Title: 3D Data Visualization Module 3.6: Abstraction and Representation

Watching this video, what are you able to say about this pumpkin? It looks fairly unique. It's white and bumpy. It's about half the size of my head. But what's on the inside? You can't tell by looking at it. The only way you can investigate the inside of this pumpkin is if I change it, by cutting it open. Now that you can see inside, you might notice seeds and pumpkin flesh and pumpkin stringy bits. But what if you wanted to see all the seeds? You would need me to fish them out of there. What if you wanted to know the flavors or the smells? This pumpkin has been off the vine for months. What if you wanted to know what the inside of the pumpkin looked like when it was fresh? It's difficult to share all the information your audience might want by just showing the real thing. How can we improve on the real world with visualization?
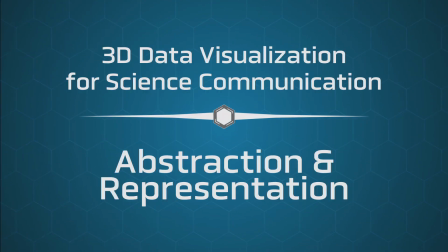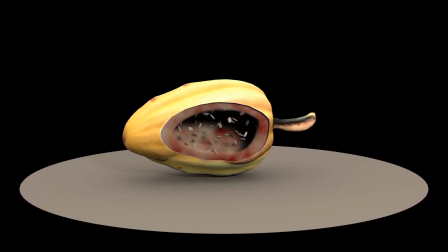[1:07]
Now we can see the pumpkin more clearly. This visualization of the pumpkin has transparency, so we can see inside.
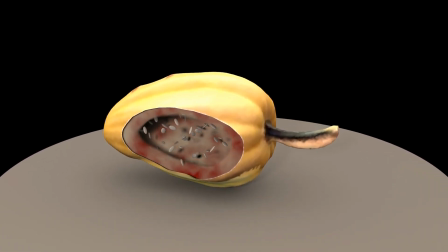[1:15]
It removes all the stringy material, and it is colored based on how flavorful the pumpkin is. This pumpkin data isn't scientifically rigorous, but it makes a valid point. Showing something as realistically as possible is not always the best goal, especially if you're trying to communicate a data-related narrative. In visualization, we have to lie to tell the truth. That is to say, realism isn't always the best way to communicate the complexity of your data.
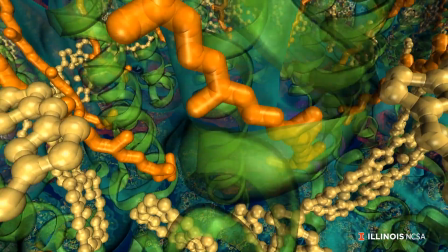[1:42]
In this biological visualization, we see hundreds of ribbons floating through the structure of the proteins in this organelle.
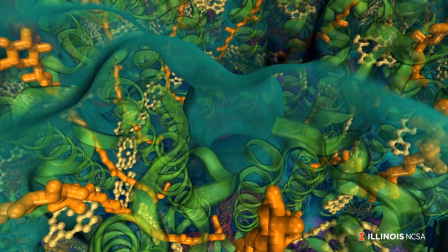[1:49]
These ribbons are not a realistic representation of shapes that actually appear.
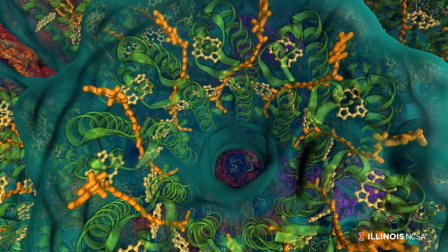[1:54]
They are technically a lie, but they are a meaningful simplification of strands of DNA.
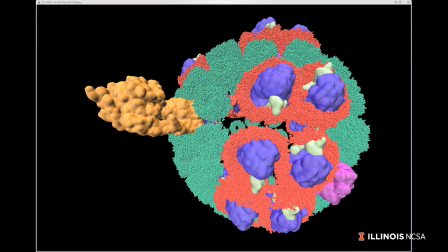[1:59]
We used a visualization tool called VMD to analyze the hundreds of thousands of atoms in this simulation and identify which atoms were connected in patterns identifiable as DNA, then replace those atoms with ribbon geometry. Those ribbons are an abstraction of a more complex reality. In visualization, we often use abstractions to take something visually or conceptually cluttered and turn it into something meaningful for our audience. There are many ways to create abstractions. One of the most common abstractions is called a glyph. Glyphs are geometric metaphors, like the DNA ribbons. This visualization of a tornado is filled with glyphs.
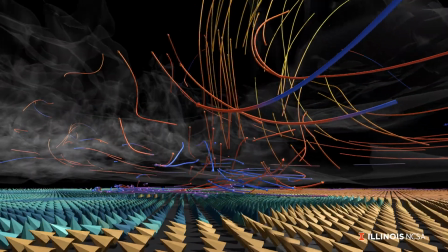[2:40]
Arrows are a very common glyph. This visualization uses arrows on the ground to show ground wind speed.
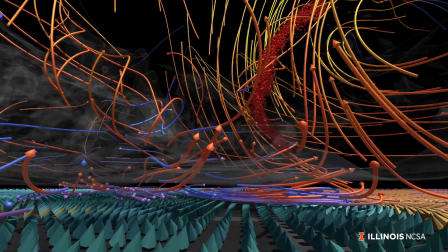[2:47]
But here they also draw an analogy to grass or trees blowing in the wind.
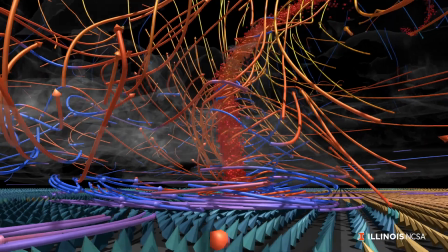[2:52]
Stream tubes are another common glyph, and the orange-blue stream tubes here are tracing out the atmospheric wind direction.
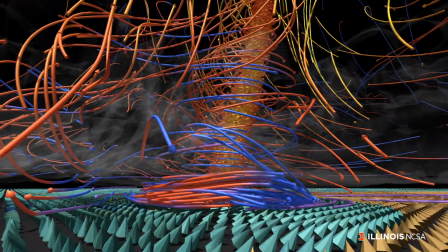[3:00]
Balls near the center show areas of high pressure, what we associate as the actual funnel cloud of the tornado.
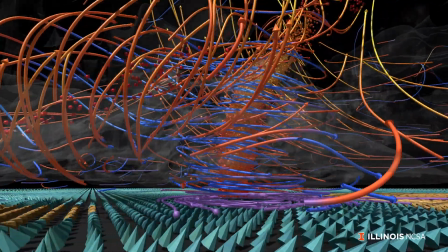[3:07]
There's also a faint gray shell around the storm, an abstraction of the storm cloud.
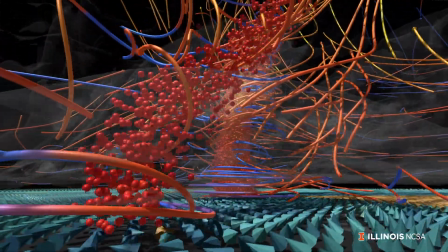[3:12]
These abstractions show us scientific information much more clearly than recorded video of a tornado.
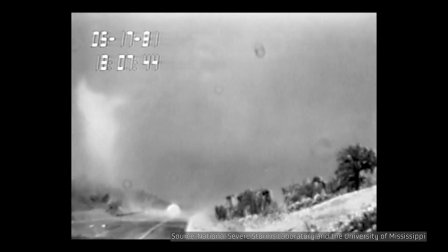[3:18]
A real-world tornado is filled with dirt and fog, so it can be hard to see the inside of it.
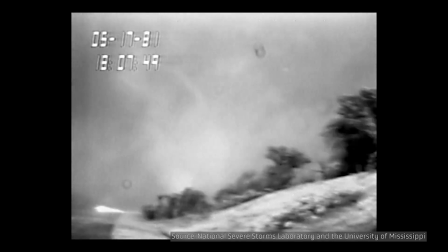[3:24]
And we certainly can't tell by looking at it where changes in wind speed, temperature, and pressure occur. The tornado visualization also carefully considers how it represents all of the objects visible in the scene. In visualization, a representation is the appearance of a data object that is the result of many design choices.
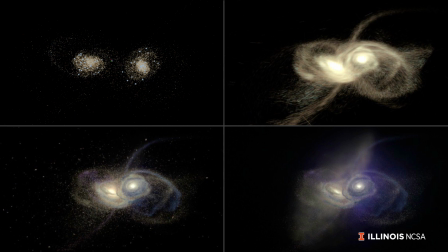[3:43]
These four images show the exact same colliding galaxy data at the exact same moment, but they have significant differences.
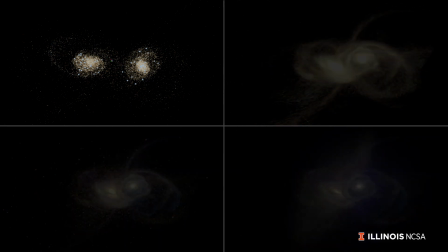[3:51]
In the top left image, we see only stars, with colors emphasizing regions of rapid star birth. In the top right image, we still see only stars, but the motion blur is exaggerated to indicate the directions in which the stars are moving.